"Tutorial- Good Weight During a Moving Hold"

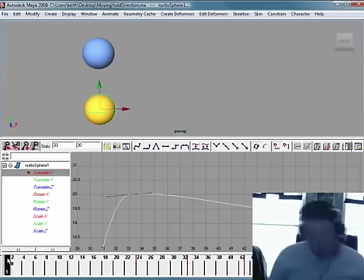4:05 Let's say a guy is going to go, wah, like that, or he hits something and bounces back, which is a pretty, it's something you use in a kind of more violent or more cartoony or dynamic kind of move.
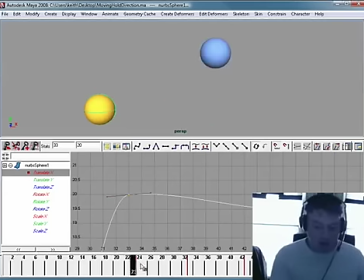4:20 It's overused a bit, I think, by younger animators, but we'll take a look at what that looks like.
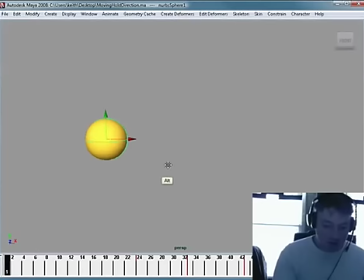4:26 Let's say we have this guy right here. And we want him to slide out here and hit this pose really,
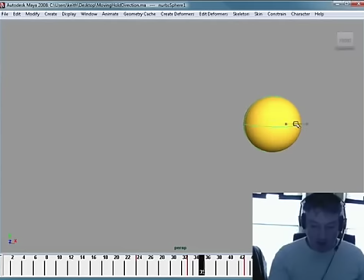4:34 really hard, but then settle back rather quickly into something like this. See? I'm just going to go ahead and delete this frame right there. All right, so he comes and he hits this really strong moment.
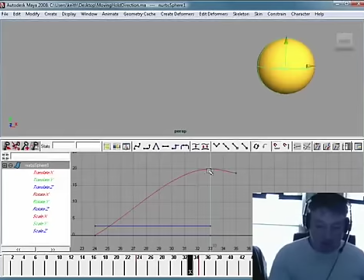4:51 And generally when you're going to hit that, oops, you're not going to have it ease in like this.
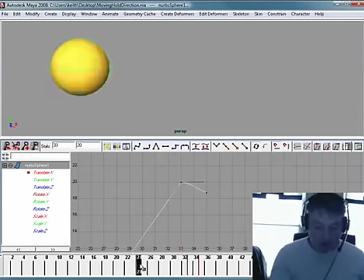4:56 You're going to have very linear into it. So it's very, very, bam.
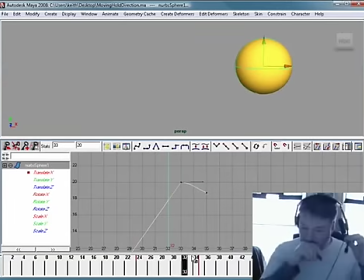5:03 It's like you hit a wall or something. And so you get here.
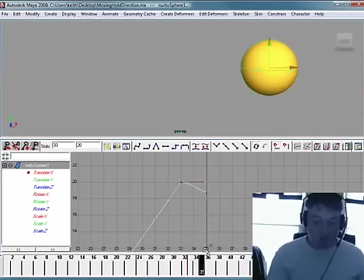5:08 Looks good. Which way should the moving hold go, then? Should the moving hold go back in this direction, where it goes up?
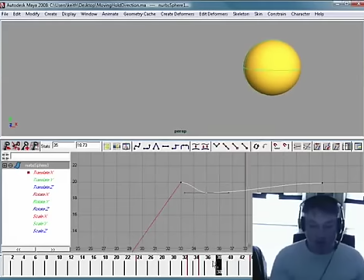5:21 Well, the problem with that is it just feels weightless again. See that? It comes, it bounces back, but slides the other direction. It feels all wrong. Now, actually, you want the moving hold. I don't know if you can see that because my picture might be in the way. You want the moving hold to continue the last direction that it went.
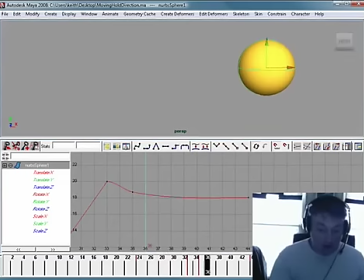5:39 So the last direction after the big hit here was it went back and settled. That's an overshoot and settle back. But the moving hold is a slight little in the same direction.
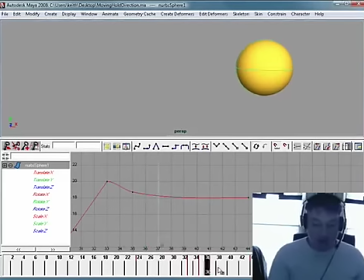5:54 So really it's just think about, and you can see that that has a nice feel to it.
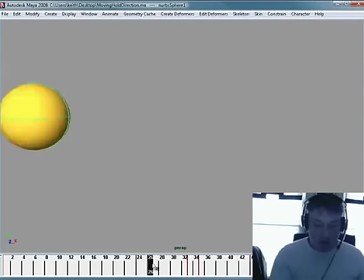5:59 I can zoom in nice and big, and it just has a nice feel to it.
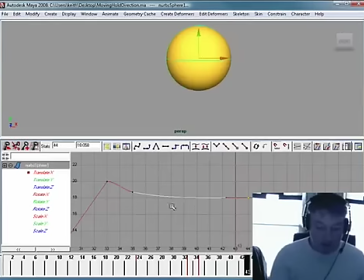6:06 And you can ease that a little bit more. You can do that in Graph Editor here where you can play around with these curves and do all kinds of things if you like.
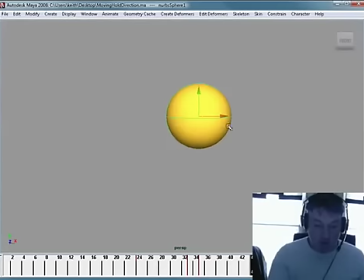6:17 And, you know, there you go. It's pretty simple. Or if you don't like messing with curves like me, you can just, you know, borrow some frames or whatever. But anyways, there you go. Simple little thing on moving holds, which way to go. and it's all performance related.
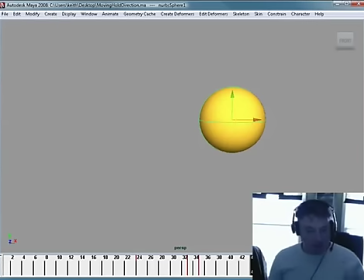6:32 Hopefully that helped and maybe cleared up a little confusion for you. Just gives you a good guideline to go on when you're building your holds so that they don't feel weightless. All right.